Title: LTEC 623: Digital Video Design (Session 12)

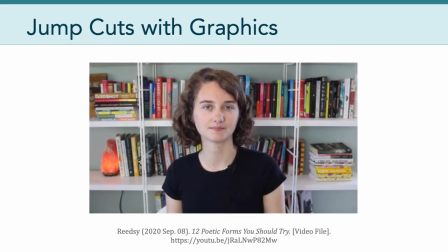[4:08]
Another approach is to jump cut with graphics. Now here's an example. The host is introducing the topic of sonnets and suddenly the video cuts to a relevant graphic. This is a cue, of course, to the viewer that the video is entering a new topic or chapter.
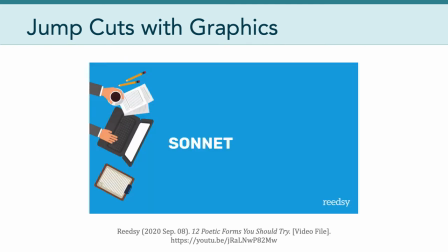[4:25] So first up is the sonnet. I'm starting with this one because it's probably the first form that comes to mind when you think of a form pump.
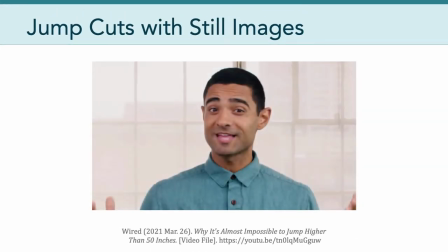[4:32]
Often times, jump cuts will show the viewer relevant still images. Now here's an example from Wired Magazine. Notice how the video cuts from the host, the talking head, to still images of Michael Jordan.
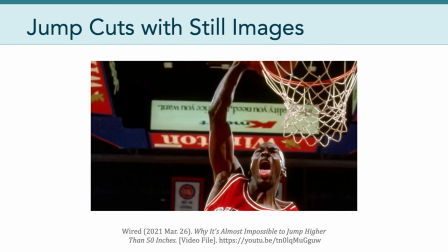[4:45] The highest? You might think a dunk legend like Michael Jordan would own the vertical leap record.
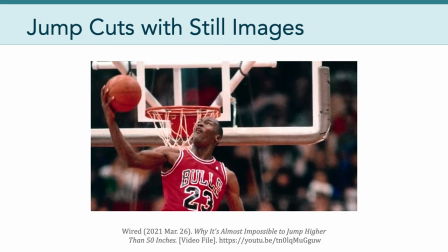[4:51] But the highest jumpers...
Of course, these still images are animated to keep the visuals interesting and the pace moving forward.
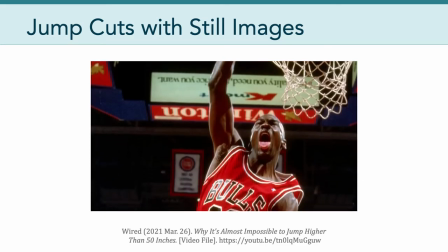[4:58]
But nonetheless, this type of cut is all made possible by using static images.
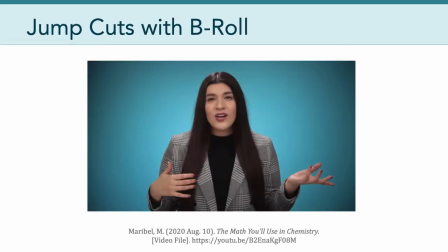[5:04]
Here's an example with a jump cut with b-roll. In this particular case, the talking head cuts to some b-roll involving some top-down footage.
Or even if you are halfway through.
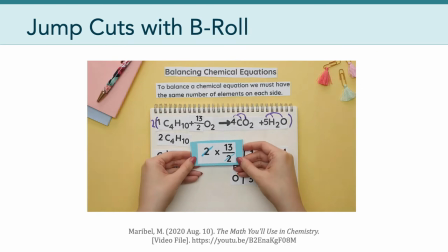[5:16] I've designed this to help you review specific math concepts and know how to properly use these math concepts when solving chemistry problems.
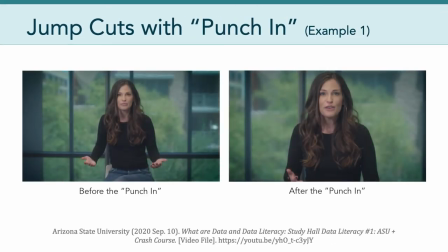[5:24]
Here's another kind of cut that involves the video suddenly zooming in. This is very popular on YouTube these days, and it is meant to feel like a different camera or different lens was being used.
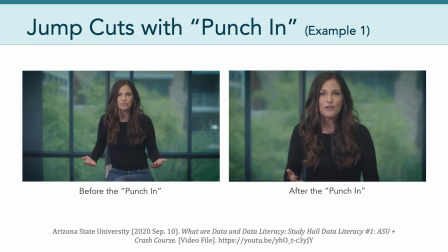[5:37]
In reality, however, this punch-in or punch-out effect is just done during the editing to create some visual variety.
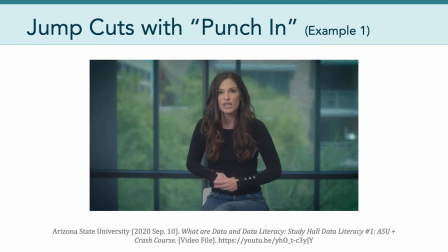[5:45] We need to be able to tell the difference between a faithful interpretation of the numbers and an incomplete or a misleading one.
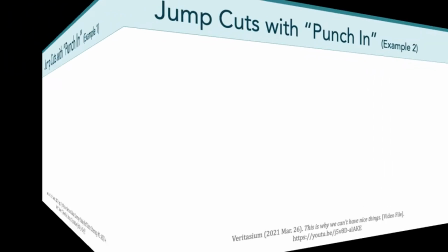[5:51] In these 15 episodes, we'll strengthen our data literacy powers together.
Here's another example of a jump cut, but instead of zooming in on the talking head,
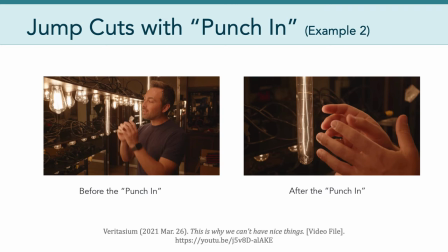[6:00]
the shot becomes a tight shot of the speaker's hands and a relevant object.
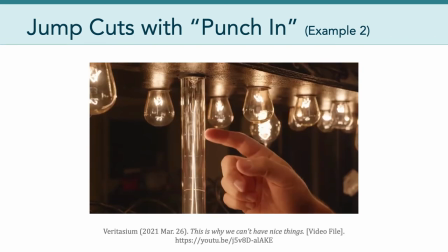[6:05] In this case, a light design, which just involves passing electric current through a material, making it so hot that it glows.
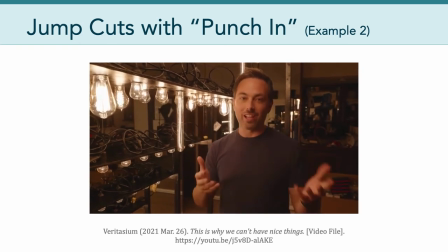[6:13] You know, less than 5% of the electrical energy comes out as light. The other 95% is released as heat.
Okay, so that's a little bit about jump cuts and transitions. And now I want to talk a little bit about chroma keying. You've probably heard of this before, but chroma keying, popularly called green screening or blue screening,
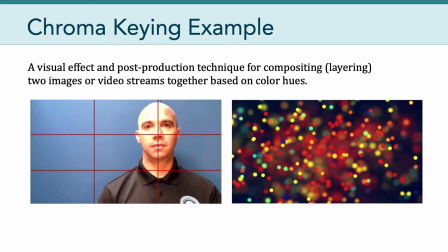[6:33]
is a visual effect and post-production technique for compositing two images or video streams together based on color hues. And you've seen this a million times in the news, in motion pictures, and even in the video game industry.
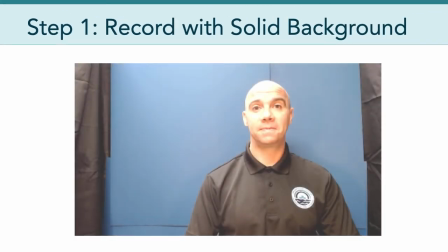[6:49]
So how does it work? Well, the first step is to record with a solid background color.
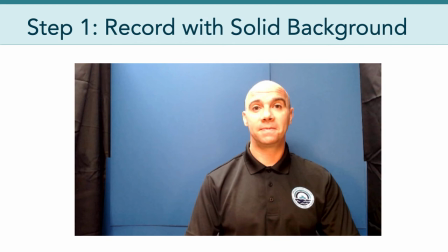[6:54]
Typically, this solid background color is a blue or a green. And blues and greens have been used traditionally because they're considered to be the furthest away from human skin tone. Now, what kind of material should you use for this background? Well, ideally, you don't want it to be too reflective.
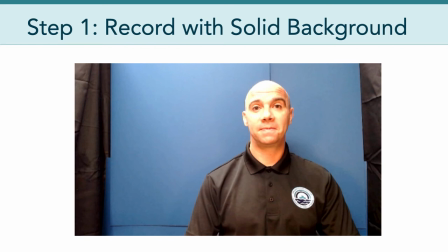[7:12]
You want your green screen or your blue screen to not have any hot spots where it's really reflecting light. Ideally, lighter and brighter blues or greens are better than darker colors. You want your background to be crease resistant.
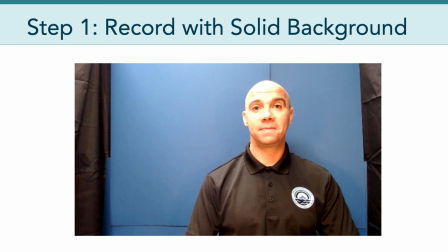[7:26]
Wrinkles create shadows and can really mess up the smoothness of the green screen effect. And heavy material is often good because it provides consistent color.
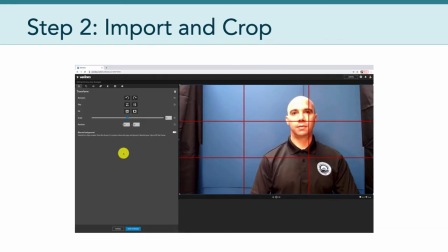[7:38]
So after you record with a solid background, the next part of chroma keying is to import and crop that video appropriately. So you can see here I've had to zoom in and I'm using my rule of thirds to line up my head and I'm filling all of the background with that blue background. I want it to be completely covered.
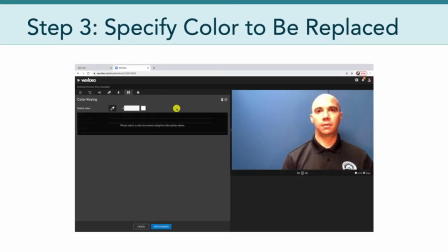[8:00]
From there, what I need to do in WeVideo is specify the color that I want to be replaced.
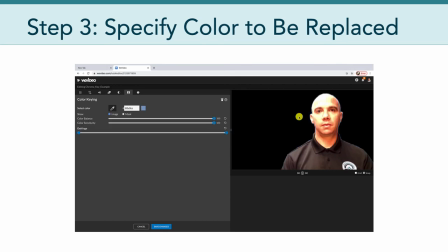[8:07]
And this is called keying.
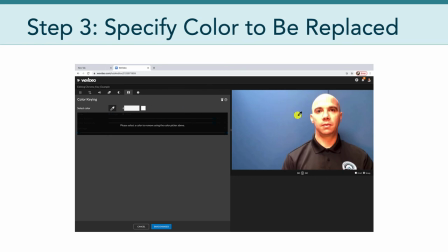[8:08]
We're telling the editing software that we want to replace every pixel with this color with a pixel from another image.